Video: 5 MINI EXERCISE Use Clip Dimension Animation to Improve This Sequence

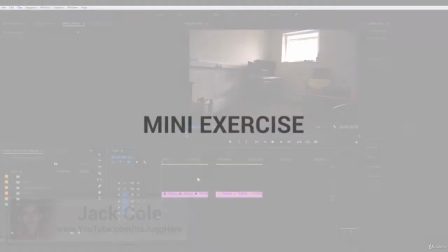[0:00]
Hey, what's going on, guys? Welcome back to another mini exercise. Continuing on here, this is going to, I think,
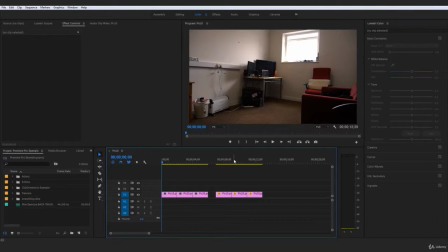[0:05]
give you a really nice hands-on experience in creating a more interesting sequence using clip dimensions,
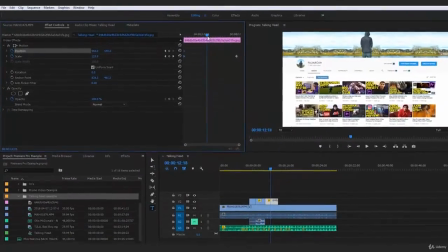[0:13]
and more importantly, what I just showed you at the end of that last little video back there on clip dimensions is the clip dimension
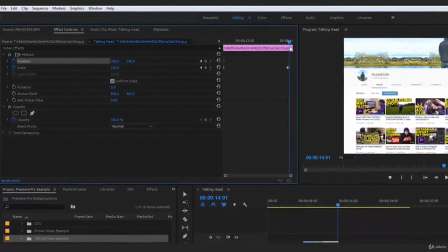[0:20]
animation using the simple toggle animation, aka the keyframes.
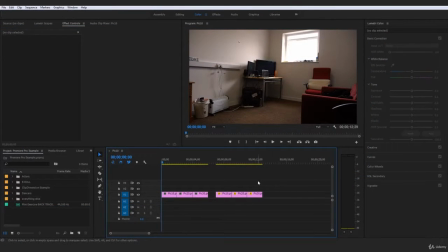[0:26]
And I'm going to be walking you through how you can simply create or simply amplify this very basic
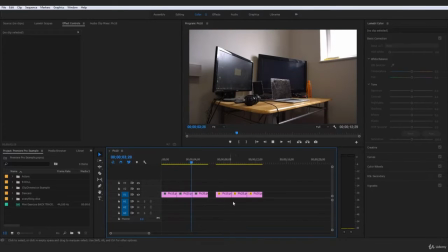[0:32]
sequence of just 3 still images to actually create this next sequence, which is the same clips, but we have added motion to them and created a boring still sequence and turned
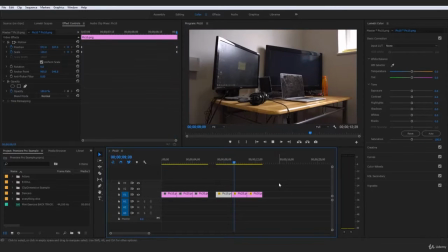[0:45]
it into an otherwise much more interesting and dynamic sequence that just has a whole new element with these clip dimensions that have been altered with the use of the keyframes to create movement in an otherwise still sequence.
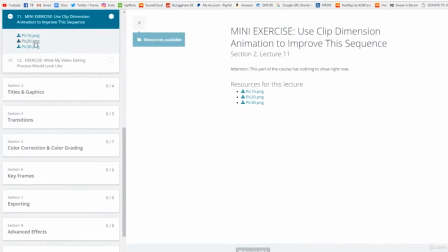[1:00]
Now, this is a very simple 6-second sequence. If you guys go to resources, you can download these 3 simple screenshots of my office, one far away shot,
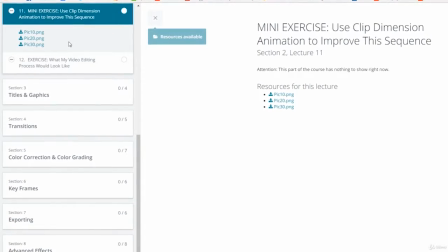[1:08]
one little bit closer to my desk, and then one of my laptop kind of symmetrical onto it.
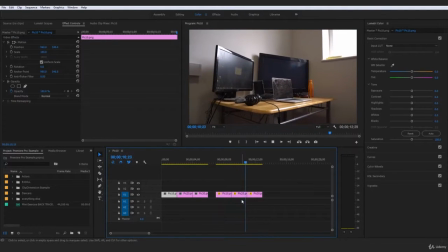[1:14]
And we're going to be creating this second version of it where we add motion and make this very boring 6-second sequence into a really entertaining quick sequence where obviously there's loads going on and this looks very exciting.
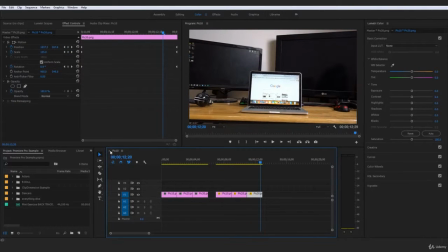[1:27]
And in fact, I'm going to walk you through the whole process. So we are going to delete that I just created there.
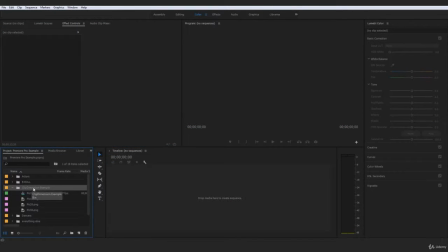[1:32]
In fact, delete this as well, which is the folder with all the pictures in there. Delete that and start from the very beginning of this quick sequence. So you guys go to resources.
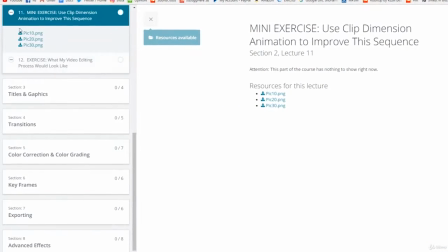[1:42]
I'm going to go to my clip dimensions mini exercise. Go ahead and download these 3 simple images, a total of 6.81 megabytes.
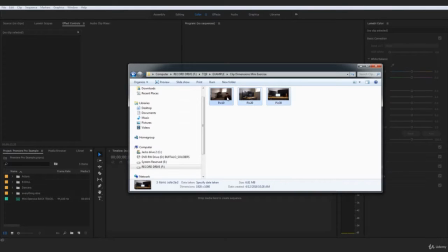[1:48]
Really, it's not going to take you too long to download these guys right here, and go ahead and drag those into your Premiere Pro.
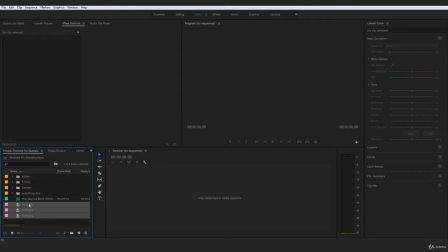[1:55]
Now, once those guys are down here in your Premiere Pro, just for the sake of organization's sake,
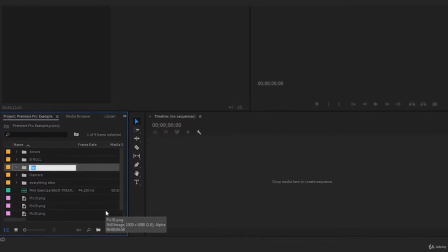[2:00]
we are going to go ahead and create a new bin and call this Pick Example 1. Pick Example 1. And by the way, guys, I'm going to be getting so much more in depth later on in the keyframes actual section on how we can really take even still clips as well as still images and just amplify them so much further.
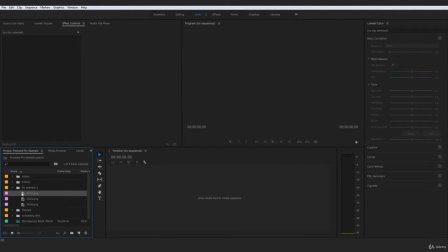[2:18]
But this is a great way of getting across the importance and overall just how to use the clip dimension animation and overall just the clip dimensions, how tweaking them can improve your sequence. So this is what we're doing.
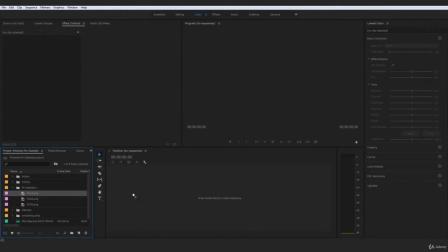[2:31]
So go ahead and drag one of these pictures into your timeline to create a brand new sequence, and that's going to be called the Pick 10 sequence.
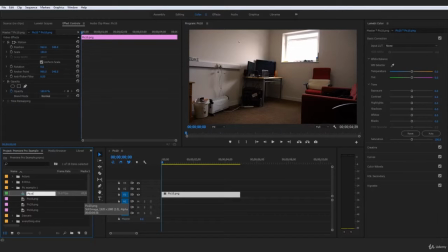[2:38]
Obviously, we can change that again for organization's sake for to Pick Example Sequence. Pick Example Sequence doesn't really matter.
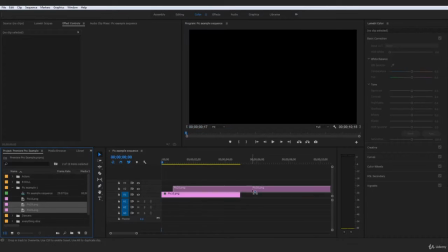[2:47]
And what I want you guys to do is import all of these 3 clips, actually bring them all in there and just trim them down to 2 seconds.
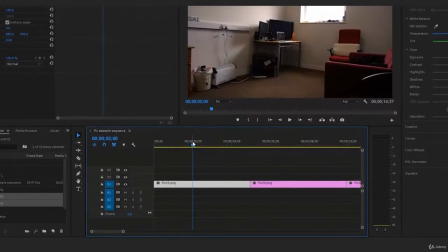[2:54]
So I'm going to just scrub along until the 2-second thing here. I can also see it here.
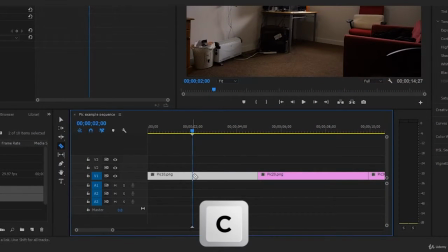[2:58]
And just go ahead and click C, which is our shortcut for cut, or our shortcut for our razor tool.
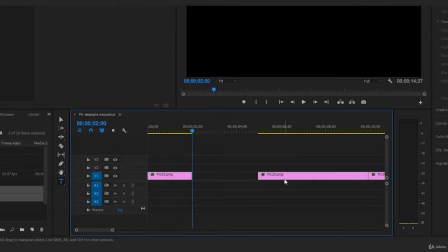[3:04]
And just go ahead and give that one a cut at number 2. Delete that. And what we can do is bring this guy over here.
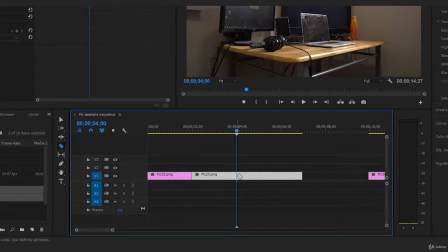[3:09]
Again, come over to 4 seconds. Press C, give that a cut. Same thing on the number 3.
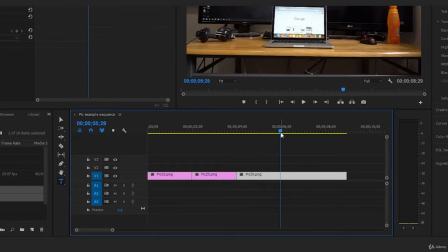[3:15]
Go over to 6 seconds and quickly give that a cut.
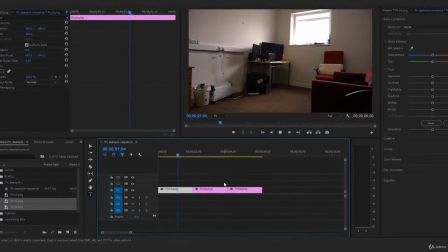[3:20]
And now we've just got ourselves a very simple 6-second sequence where it is just simply 3 images,
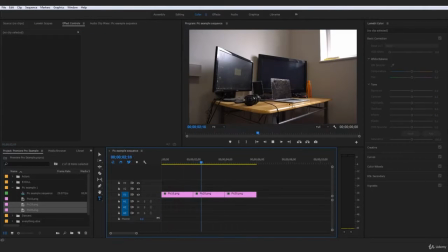[3:27]
and you could see this is a pretty stale sequence to say the least. A far away still shot, a closer still shot, and a close-up still shot.
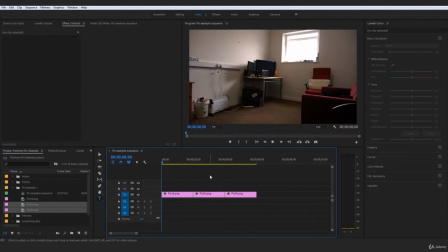[3:35]
Definitely a boring sequence. So what I would start with is, of course, the first shot. And what I want to do is start coming into this image. So we want to feel like we are coming towards my desk.
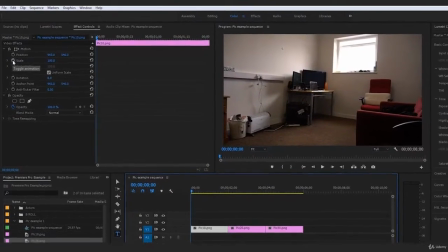[3:47]
So what I would do is go ahead and turn on your toggle animation on scale and position.
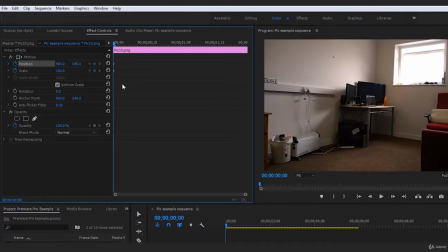[3:52]
So this is going to tell Premiere Pro that at 0 seconds, our image is at this scale and at that position. So then when we come over here closer to the end, we can actually put this scale up to maybe 120.